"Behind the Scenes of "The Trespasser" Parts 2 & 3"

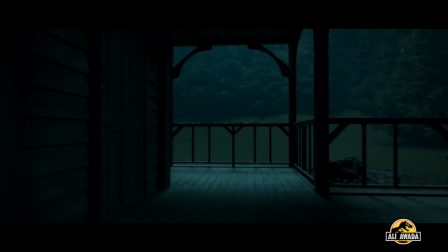501s
To create a twist and have the reveal of the other raptors in the house be impactful, the triumphant music begins to signify the danger is over.
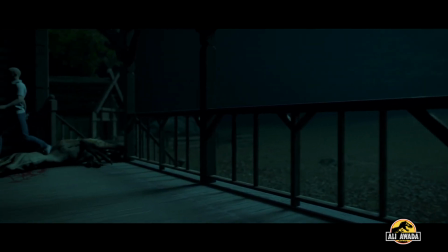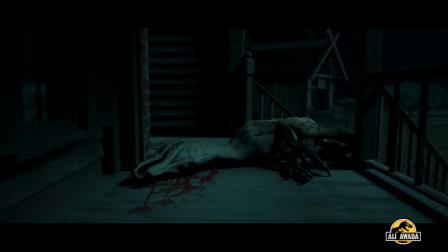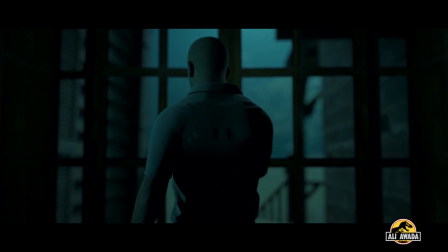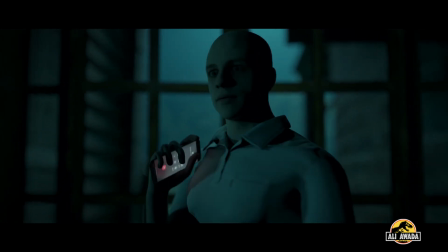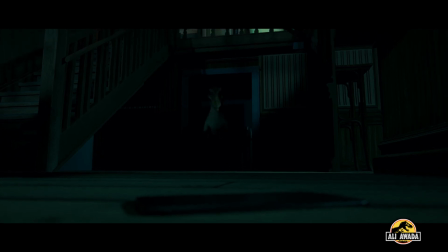532s
Until it isn't. The reveal of the remaining raptors was a complicated shot to pull off because A, there were 3 of them,
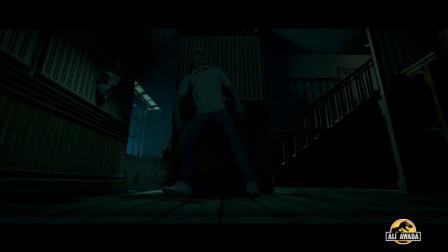540s
B, they each needed separate and interesting animations, and C, the timing of their reveals had to work in terms of building suspense and terror. Just when you think you've identified the danger, another pops out.
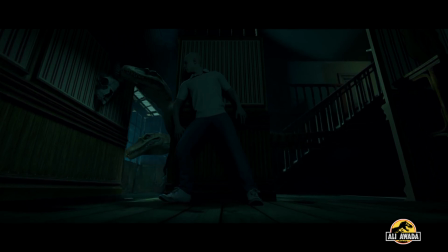Then another.
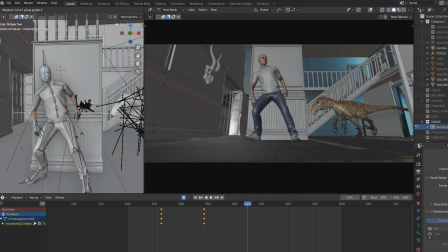565s
All this was done with one long shot, holding on our heavy breathing farmer as he counts exactly what he's up against. I was planning on making each of these reveals have different cinematography,
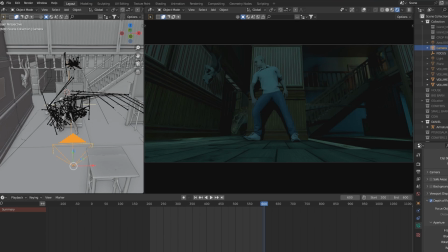577s
but I'm discovering more and more that a simple push in on a locked off static shot is far more effective.
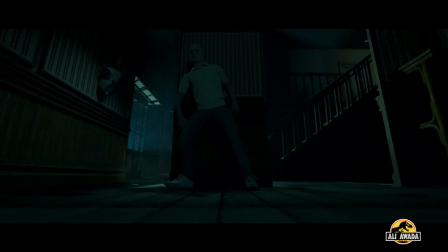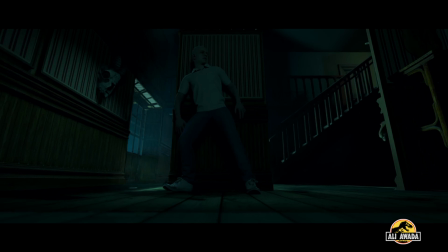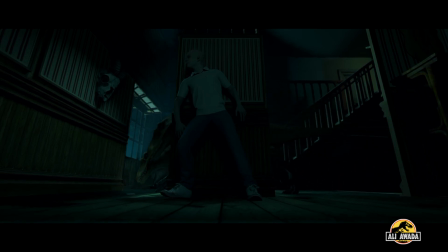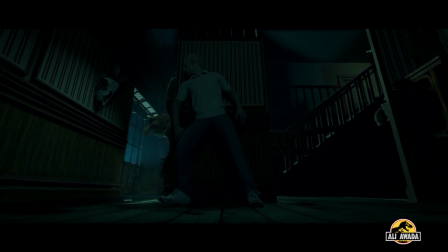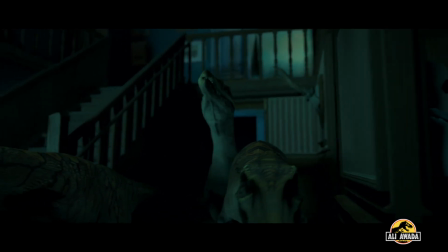628s
After the raptors are introduced, it's then up to the farmer to try and take out the trespassers one by one.
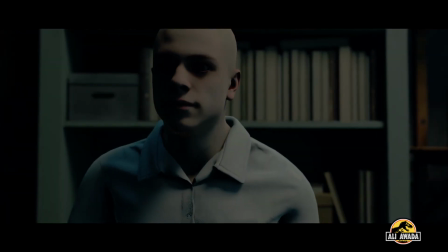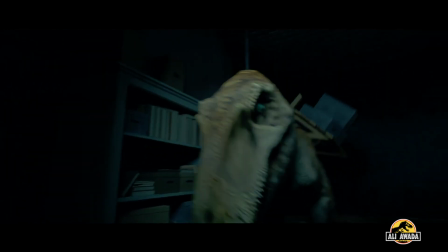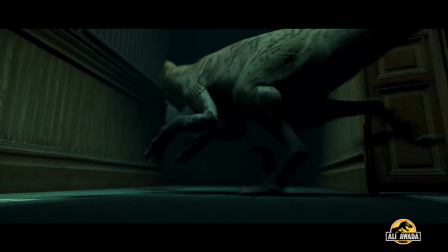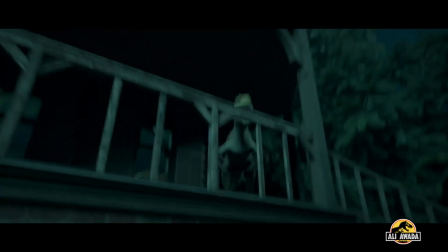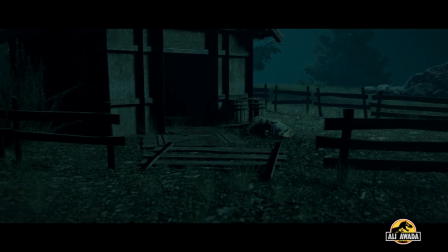674s
To tie up the storylines of the pterosaur and the stegosaurus,
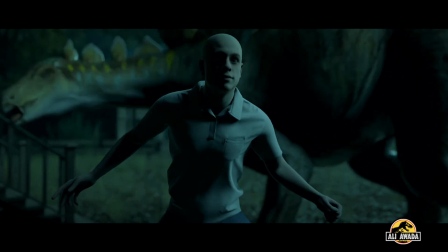678s
I decided to have them play a role in taking care of the remaining raptors and actually do something I don't normally do: have a happy ending.
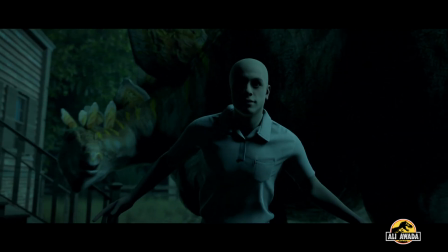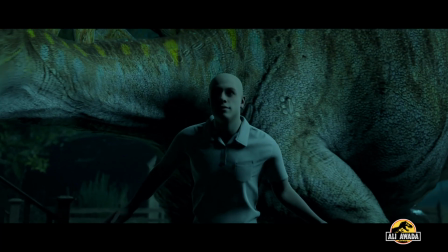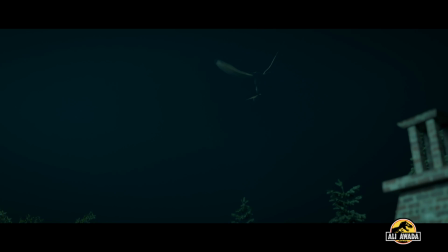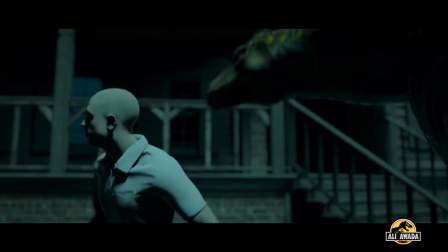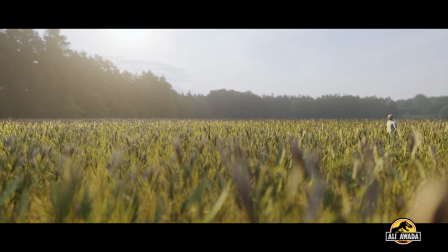708s
Thank you so much to you guys, my channel members, as I couldn't do this without your support. Your generosity is greatly appreciated, and I hope you enjoyed the Trespasser trilogy.